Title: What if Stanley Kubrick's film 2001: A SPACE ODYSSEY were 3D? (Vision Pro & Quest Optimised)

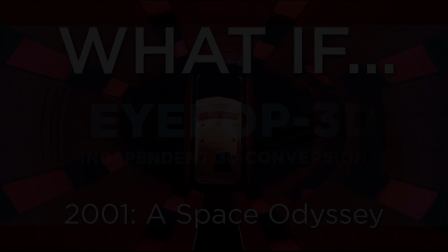13s
you ever asked yourself how a classic film might look in 3D?
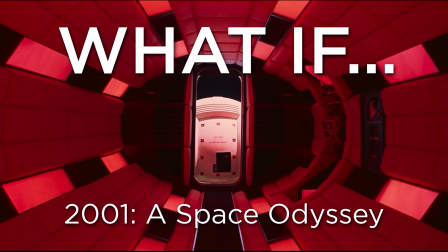18s
Well, welcome to a series of videos we have planned where we ask just that, and we attempt to answer it. For today's video, we're going to look at the 1968 sci-fi masterpiece, 2001: A Space Odyssey from Stanley Kubrick.
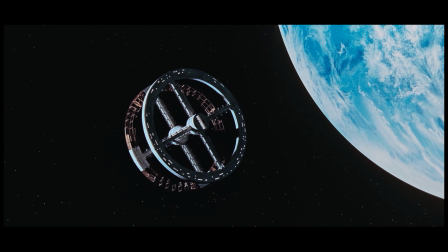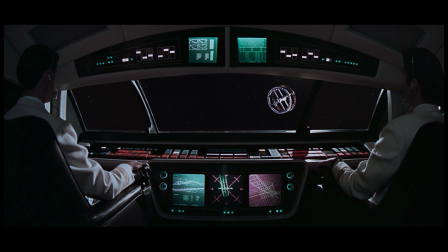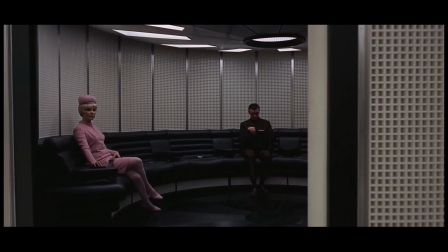Stanley Kubrick's 2001: A Space Odyssey is widely regarded as one of the most visually meticulous films ever made.
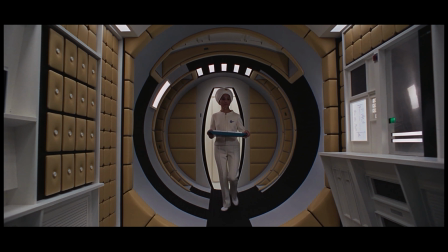97s
Celebrated for its groundbreaking effects, precise composition,
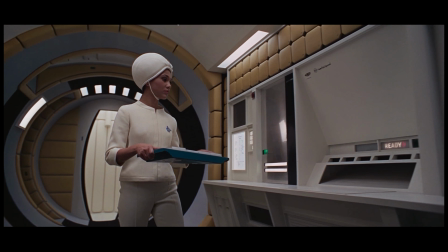101s
and hypnotic sense of scale, the film remains a benchmark for cinematic craftsmanship.
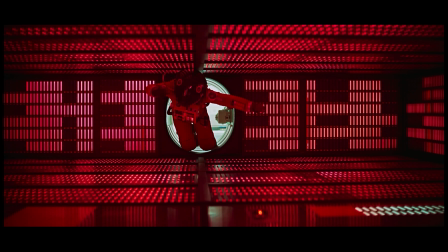106s
But what might 2001 look like if it was carefully converted
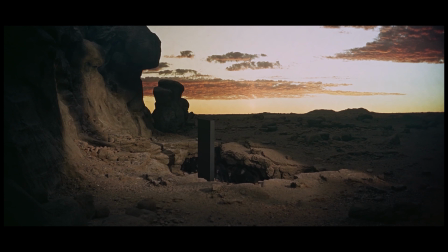111s
from 2D to 3D using modern stereoscopic techniques?
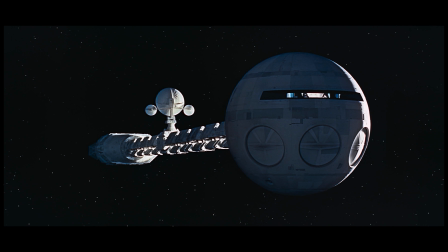116s
Handled with sensitivity and restraint, a 2D to 3D conversion could enhance the film's already profound sense of space,
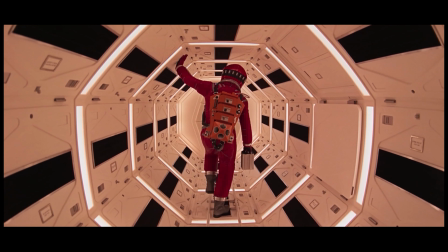124s
depth and isolation, while preserving Kubrick's uncompromising visual intent.
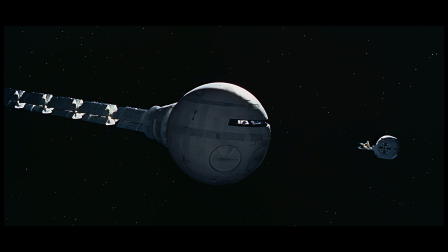132s
Unlike fast-cut action films, 2001: A Space Odyssey is defined by long takes, symmetrical framing and deliberate pacing.
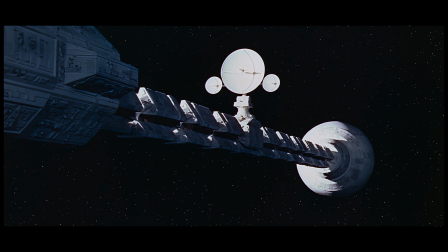141s
These qualities make it particularly well suited to stereoscopic depth,
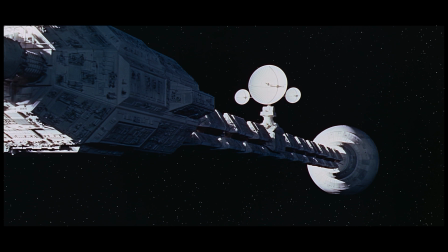145s
while there is ample time to luxuriate in the immersive 3D.
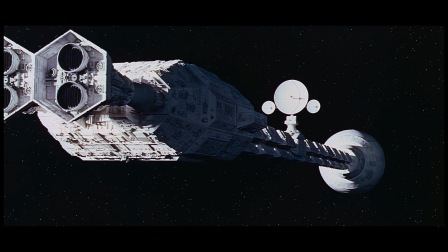150s
In a 3D presentation, the vast emptiness of space surrounding the spacecraft,
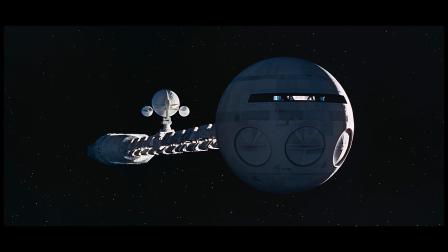156s
such as Discovery 1, could feel even more immense. The black void beyond the frame would stretch far into the distance, reinforcing the film's themes of insignificance and cosmic scale.
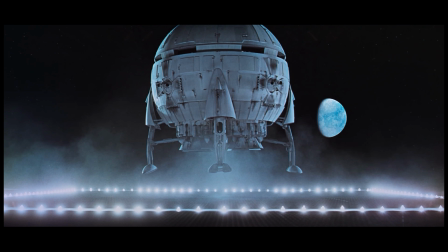169s
Rather than pushing objects towards the audience, a respectful conversion would allow depth to recede gently into the screen.
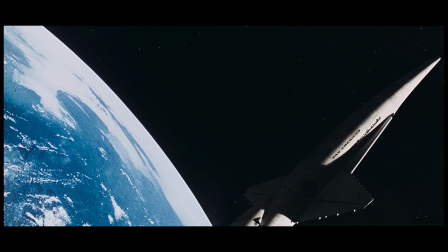180s
Kubrick's use of large-scale miniatures and in-camera effects is one of the film's defining technical achievements.
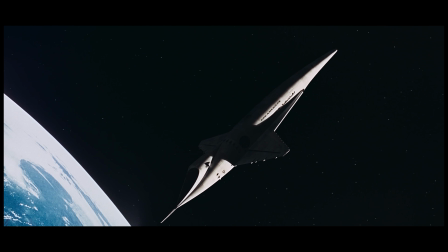188s
These practical elements are ideal candidates for stereoscopic enhancement.
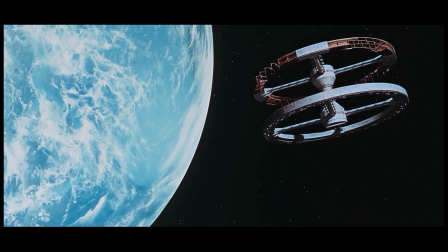192s
In 3D, rotating spacecraft and docking sequences could gain a heightened sense of physicality.
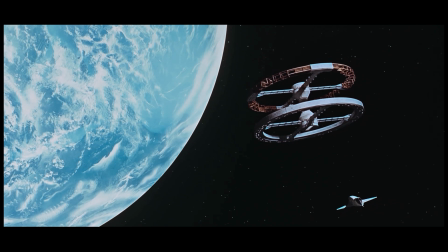199s
The famous Pan Am shuttle approaching the space station would appear more volumetric,
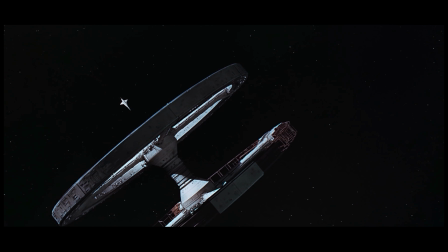205s
with distinct layers separating the foreground, hull, mid-distance station structure, and distant stars. The added depth could reinforce the film's documentary-like realism rather than detract from it.
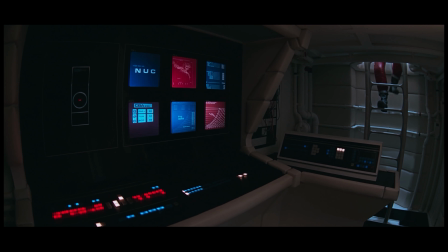222s
Importantly, modern conversion techniques allow for precise depth sculpting that respects original lighting and contrast,
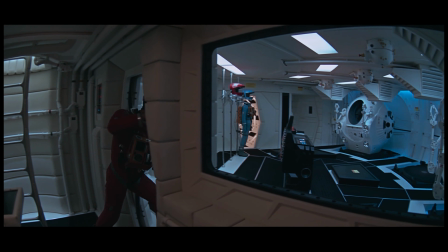230s
avoiding the artificial cutout look associated with poor conversions.
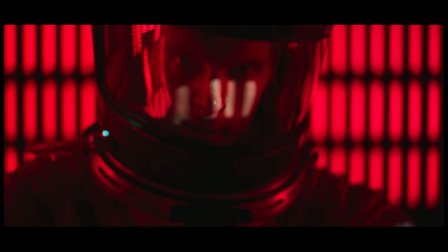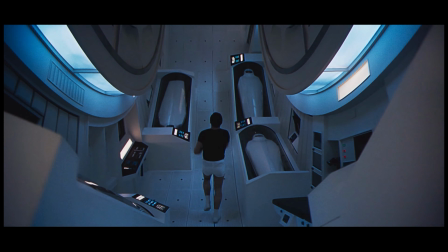242s
The film's interiors, particularly aboard Discovery 1, are exercises in controlled geometry.
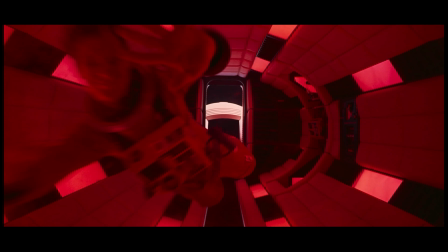248s
Long corridors, circular sets, and rigid symmetry define the visual language.